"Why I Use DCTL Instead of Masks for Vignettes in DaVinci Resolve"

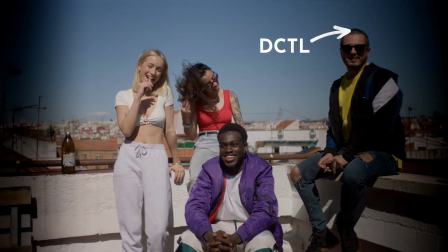(0:00)
In this video, I'll show you how you can use a DCTL to create a vignette that looks less digital,
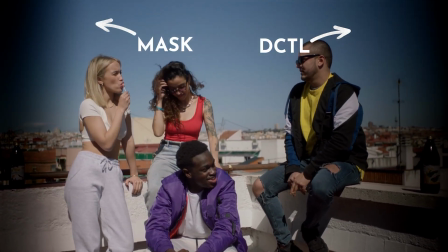(0:06)
and why the classic method using masks in DaVinci Resolve is often not ideal.
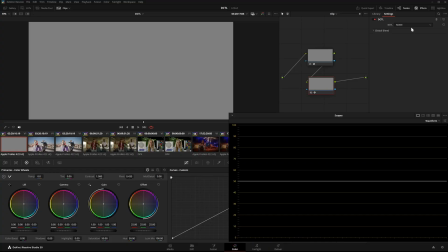(0:12)
The difference is easiest to see with a neutral gray background and the waveform view. First, I will show you the vignette edge DCTL. This tool is made to darken just the edges of the image in a subtle,
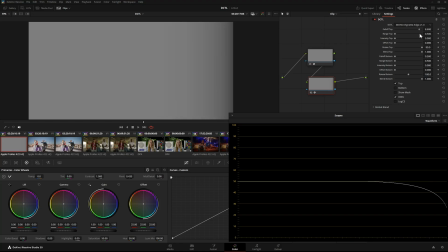(0:26)
natural way, very similar to how real lenses behave. This is what it looks like on a waveform. Now for comparison, I'll try to recreate the same falloff using a mask in DaVinci Resolve, this time on the left side.
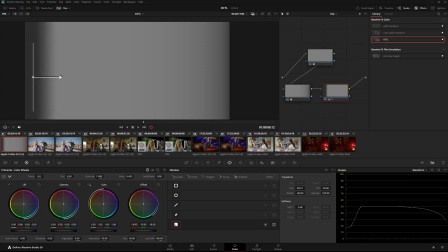(0:44)
As you can see, masks don't let you control the shape of the falloff directly.
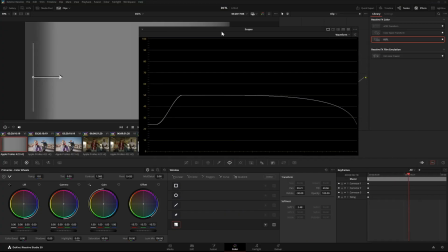(0:50)
It always follows a kind of S-curve, and that's exactly what makes this kind of edge darkening look digital and artificial.
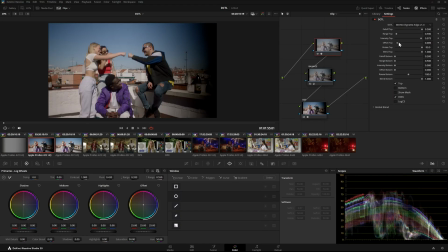(1:02)
In the first clip, I'm applying the vignette edge DCTL on the right side, and on the left side I've added a gradient using the standard DaVinci Resolve masks.
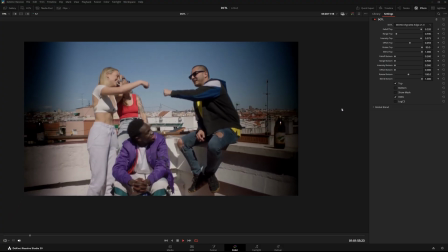(1:15)
The differences may seem small, but to me they really matter, especially in workflow based on film emulation.
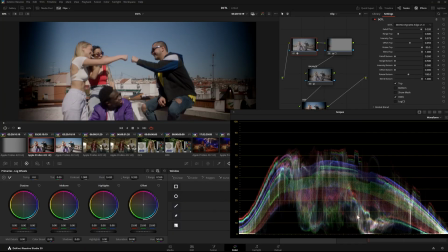(1:22)
You want to avoid anything that looks too digital.
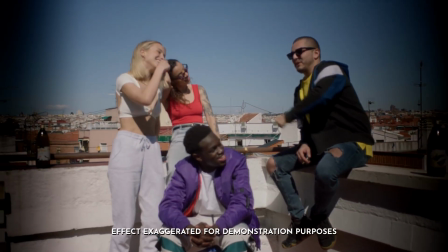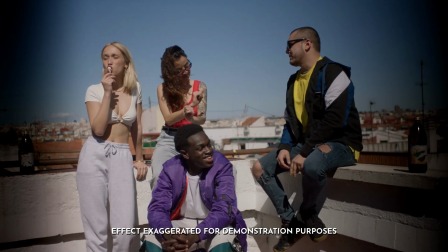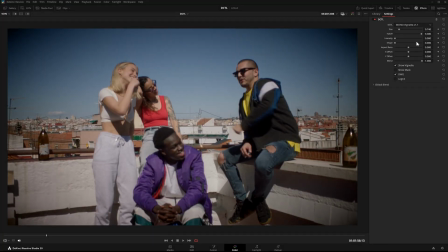(1:35)
Besides the edge-based version, there's also a classic vignette DCTL. It gives you more control than the built-in vignette in the Film Look Creator tool,
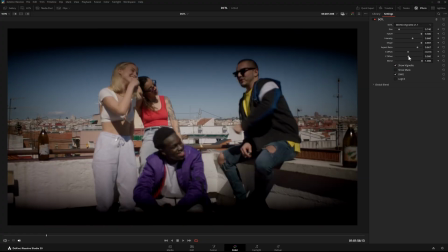(1:44)
including separate X and Y offset controls, adjustable shape, control over aspect ratio.
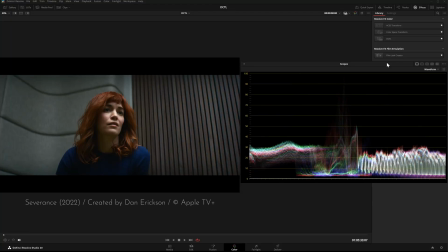(1:54)
Vignettes are a subtle but powerful tool in color grading. They help guide the viewer's attention.
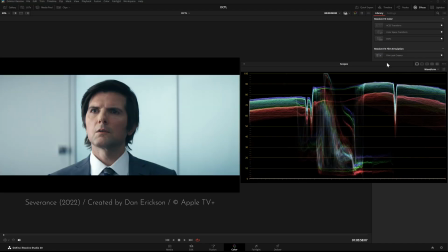(2:00)
By darkening the edges of the image, the eye is naturally drawn to the center. Almost every modern film or series uses vignettes. Sometimes more obviously, like in the show Severance. And even if the vignette is hard to see in the image, it shows up clearly in the waveform monitor.
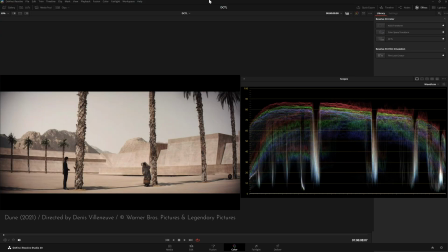(2:20)
The brightness at the edges drops slightly. I used to create vignettes using masks, but now I don't recommend that at all.
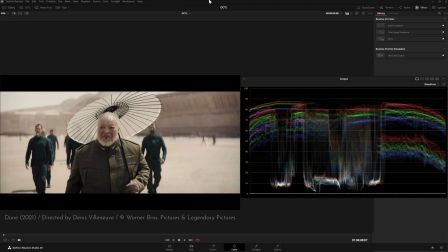(2:28)
It's very hard to make them look natural. The transition from light to dark often looks fake or technical.
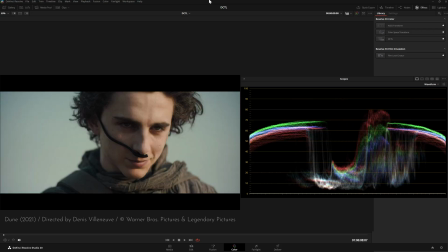(2:34)
The built-in vignette tools in DaVinci Resolve are also very limited.
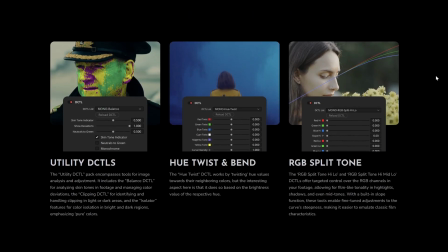(2:39)
You can try a free demo version of both tools on my website.
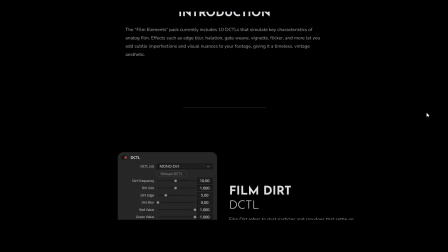(2:43)
It's fully functional, just with the watermark, so you can test it on your own footage and see how it fits into your workflow.
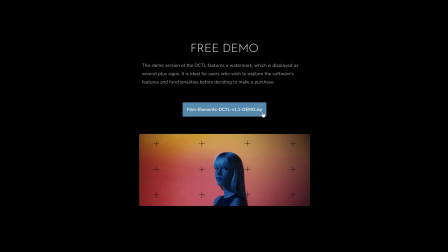(2:51)
That's it. If you have any questions, feel free to leave a comment or send me an email. Have a great day and see you in the next video.